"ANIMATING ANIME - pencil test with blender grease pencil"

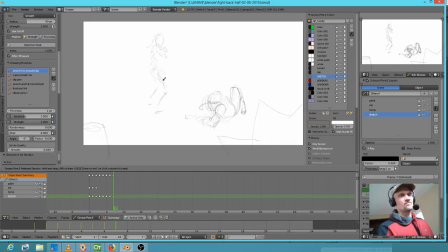[69:58]
All right, the other good thing is we can zoom in and really treat this like a full-size drawing.
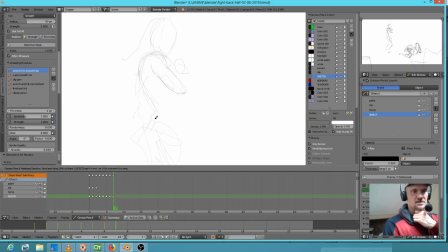[70:09]
Again, that's a nice Blender thing, although it can kind of bite you in a way, because obviously there's going to be the temptation to, and I got to put this, that's the where her dress is ripped.
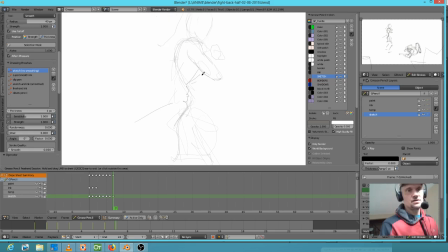[70:23]
There's going to be the temptation to put in too much detail. All right.
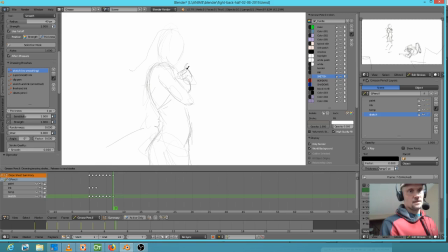Boom. I don't like the ear there. Let's rethink that a bit. I don't like that angle.
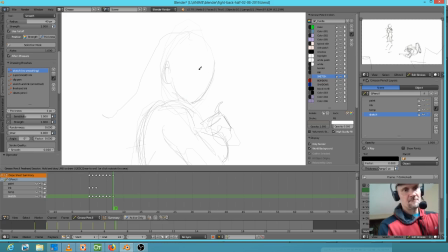[70:56]
Really needs to be more like that. Okay, so there's the...
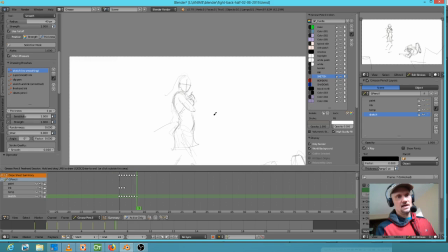[71:01]
Okay, so if we're going to see this at actual size, obviously that's very, very tiny.
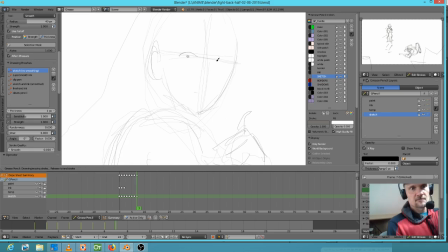[71:07]
So what needs to be here is nothing more than that. Otherwise, I'm as I have been known to say from time to time, pissing in the wind, putting a lot of detail in here that is absolutely not only unnecessary, but it's actually kind of harmful.
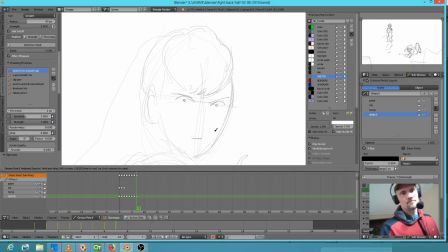[71:27]
It's going to make it look stupid, because it's all going to mush out once it's rendered anyway. Okay, so
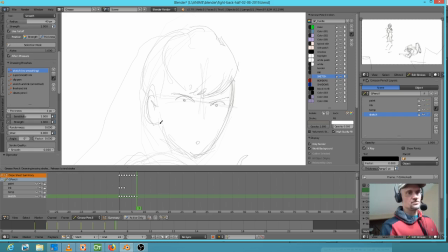[71:41]
in terms of the integrity of her character and being drawn here, can get away with murder pretty much. Okay, let's go. I'm inserting foreshadowing.
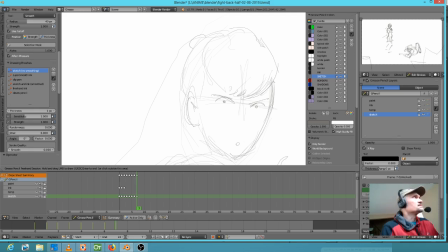[72:00]
Yes, you are. I'm trying to stop you from doing what you do, but we've done this dance for a spell now. Yes, yes. By the way, hello, Brahim. Seems like you have more fun today, so you're probably ignoring it. Well, yeah, basically today I don't really care.
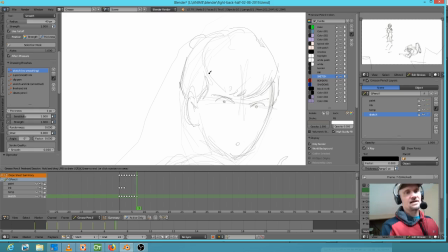[72:14]
I'm just, whenever I'm doing animatics and storyboards and blocking and animation, I have fun. So, you know, just rock and roll and do what we do, right? I am having fun. I really enjoy animating her.
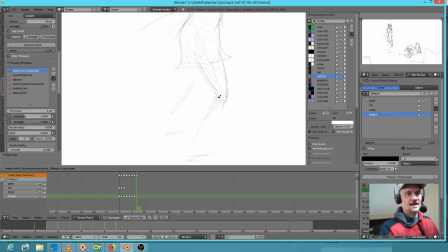[72:33]
A big part of that is just because she's, I could not draw female anatomy, you know, sort of convincingly just a few months ago. You know, I really was determined, like, I've got to get this down, and I don't even know how I did it.
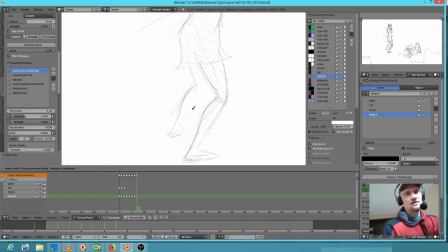[72:50]
I mean, I studied a lot of, I looked at, like, on Kill la Kill, if you look at how, I forget the character's name, but if you look at how the girls are drawn there, I'm not saying I've really got it down or anything. Maybe we'll just even do a naughty little...
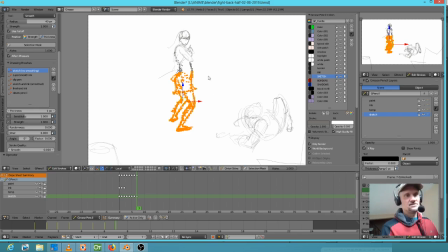[73:10]
yeah, see, this is actually wrong. This is badly wrong. What we need to do is, I'm going to put the dot there, hit the period key, and I basically don't like the pose at all.
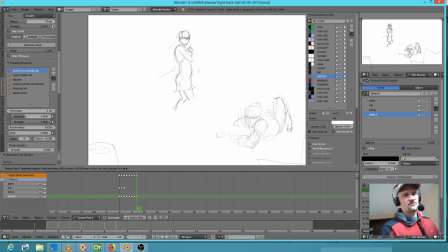[73:27]
So I think that pose is, first of all, it makes her look pregnant, so she really should have a more flat tummy. But there's something about the positioning of her legs there that I think is not working.
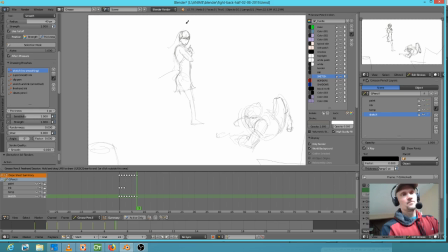[73:42]
I think it needs to be simpler. And if this leg's going to be there, then we want to think about our gravity. Okay. Gravity in the sense of
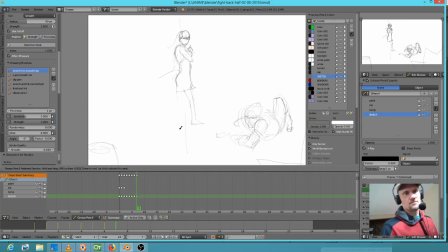[74:01]
making sure that her other foot anchors her.